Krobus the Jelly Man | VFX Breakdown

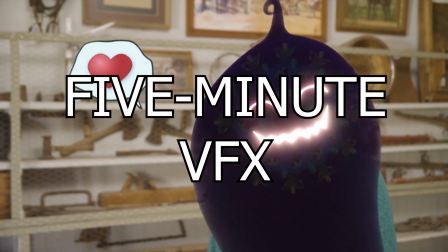0:00 I'm doing Krobus. I made a Stardew Valley video recently. Quite a few different things I had to do. I had to photo scan the cauliflower spinning in Matt's hand. That was cool. Probably the highest resolution photo scan I've ever done. I'll do a whole photo scanning video at some point. There was also the Iridium bar, which was me seeing how much unnecessary effort I could put into making a metal cube.
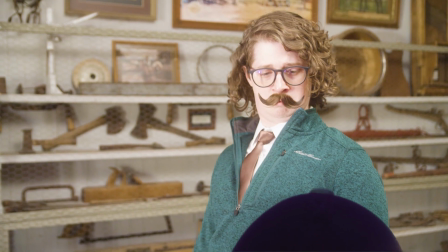0:23 Arguably the easiest thing to make in CGI. And then there was Krobus, who, depending on how you consider it, is I think my first fully CGI character. I've done like digital people before, but in my mind it doesn't count because they were more like props. This is the first one where there was like character design went into it and I had to intentionally animate it and make it feel alive.
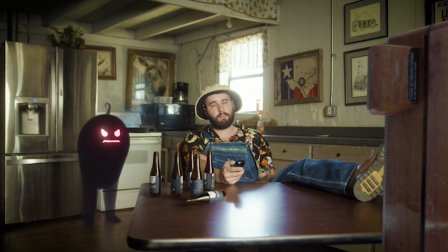0:44 This feels more like the first actual digital character present in a video.
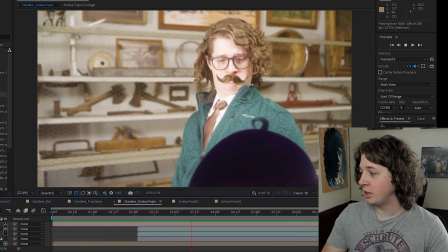0:49 He's not really that complicated. So I have this one close-up of him kind of popping up in front of me, which I just did sort of like fake slow motion for.
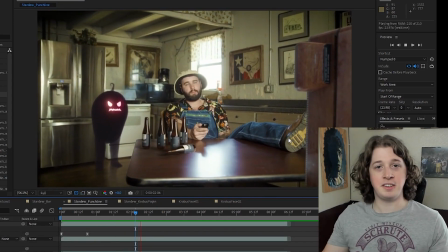0:56 I have the wide shot where he's actually like standing and you can see his feet contacting the ground, so there's at least a little bit of interaction with the environment there. The first issue with Krobus was just a design decision because in the game he's just like a black silhouette. He's just like a void being. It was never gonna look real, but I at least wanted it to look interesting. My first actual idea that I ended up using was to make him volumetric.
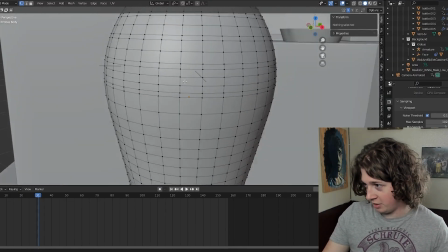1:21 Textures normally work by you unwrap all of these squares or triangles or whatever your model is made out of,
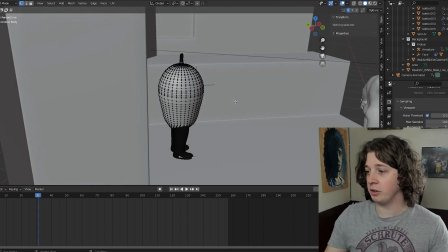1:27 and then you just apply like an image texture or set certain properties in Blender.
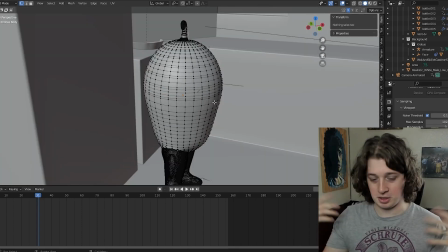1:32 It uses all that information to reflect light off of the surface.
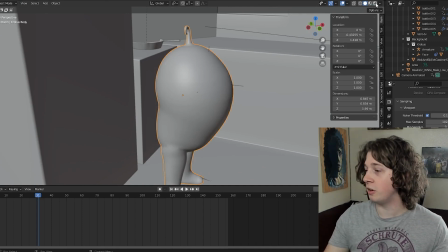1:35 If you want to do a volumetric shader, it uses all of the interior of the object.
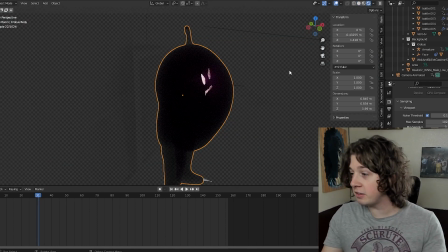1:41 It's how you get like atmosphere or underwater or in this case a weird gelatin-looking blob man.
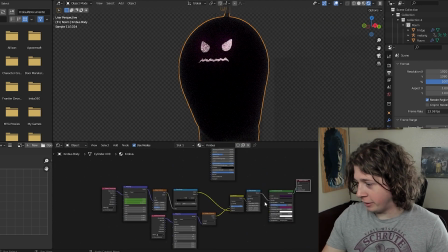1:50 I played around with the volume settings on him a lot, and I tried to add some like
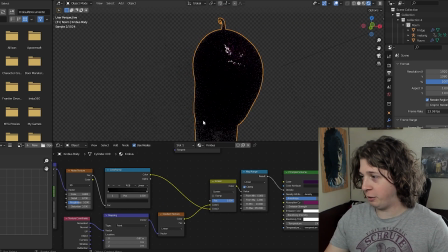1:54 variation and some noise into like how dense the thickness was at any given point.
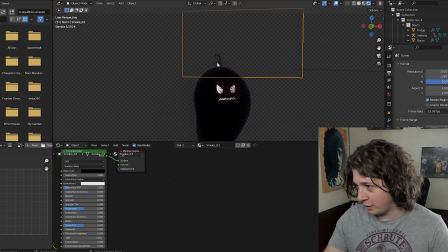2:00 Obviously, like his legs and his little hair thing are lighter because they're smaller, so there just isn't as much, volume to them.
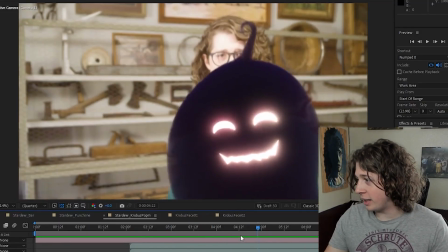2:06 He does have a little bit of color to him. I added some more purple, and so it's not just like completely solid black. And then I also added a little bit of a surface shader on top of that. So he's got like dense smoky on the inside, and then he's kind of reflective and see-through on the outside.
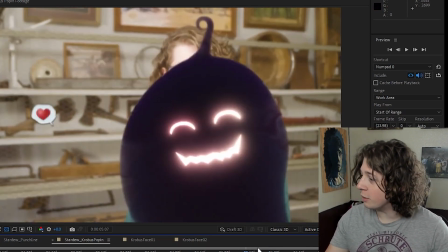2:21 And then it also distorts the scene through him, which is what kind of makes that like jello look. At the very least, I think I accomplished my goal of making him look interesting. I don't know how you would make him look more real. Sometimes that's not really the goal, because a real version of Krobus is probably terrifying. His face is actually just a separate video texture.
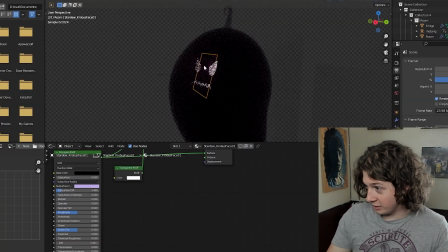2:42 I just animated this in After Effects, and I literally just stuck it inside the jello body, and it kind of follows it around as it moves, and then the white parts emit light.
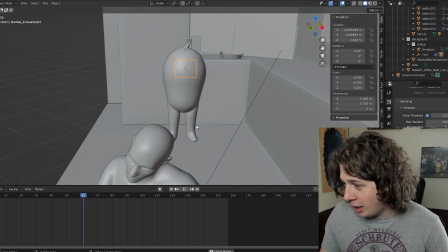2:53 I took a very simple approach to animating Krobus. He just sort of blobs around here as he's like yelling at Matt.
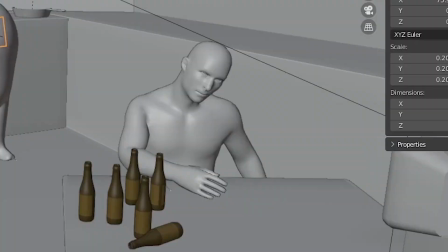3:01 This is Matt, obviously. I set up this really basic armature,
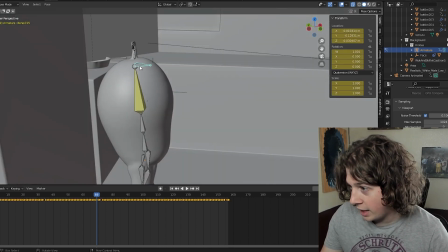3:05 and then I set these two little foot bones and this little upper head bone as the control points, and those are the only things that I animated.
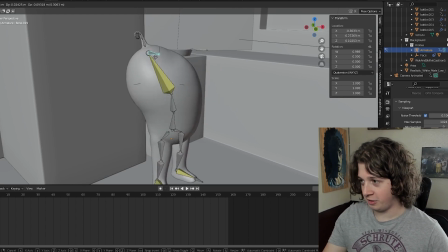3:14 I can just grab this upper control here, and if I move it around, he will just sort of jiggle, and the motion influences all the other bones in the chain.
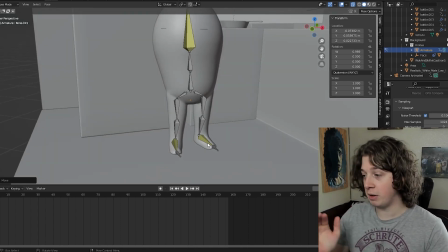3:22 His feet have IK constraints also, but I just don't move them, and so they stay stuck.
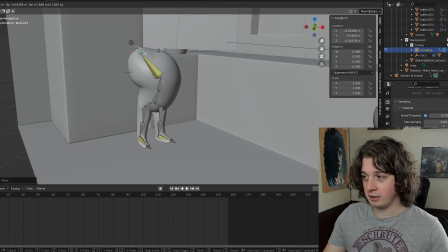3:27 That means when I move this one control bone at the top, now he's like a little puppet. His face, you can see it poking out if I drag it too far. And then to really get the wiggly puppet feel, I can actually just hit record down here on the timeline,
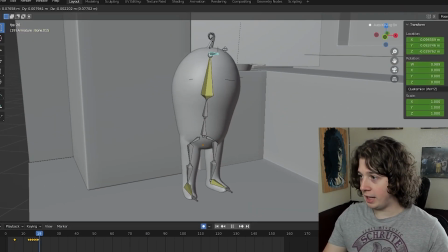3:39 and then play it and move it at the same time like this. And it's actually just recording every little movement I do, and now I'm done.
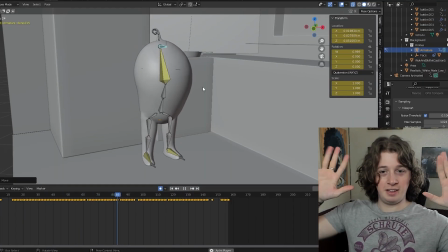3:49 Hands free, and it keeps on going.
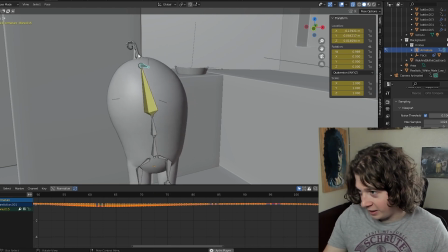3:51 You can already see the other animation happening, which is his little hair thing here actually just has an add-on applied to it called Wigglebones. You can download Wigglebones and install it onto Blender for free.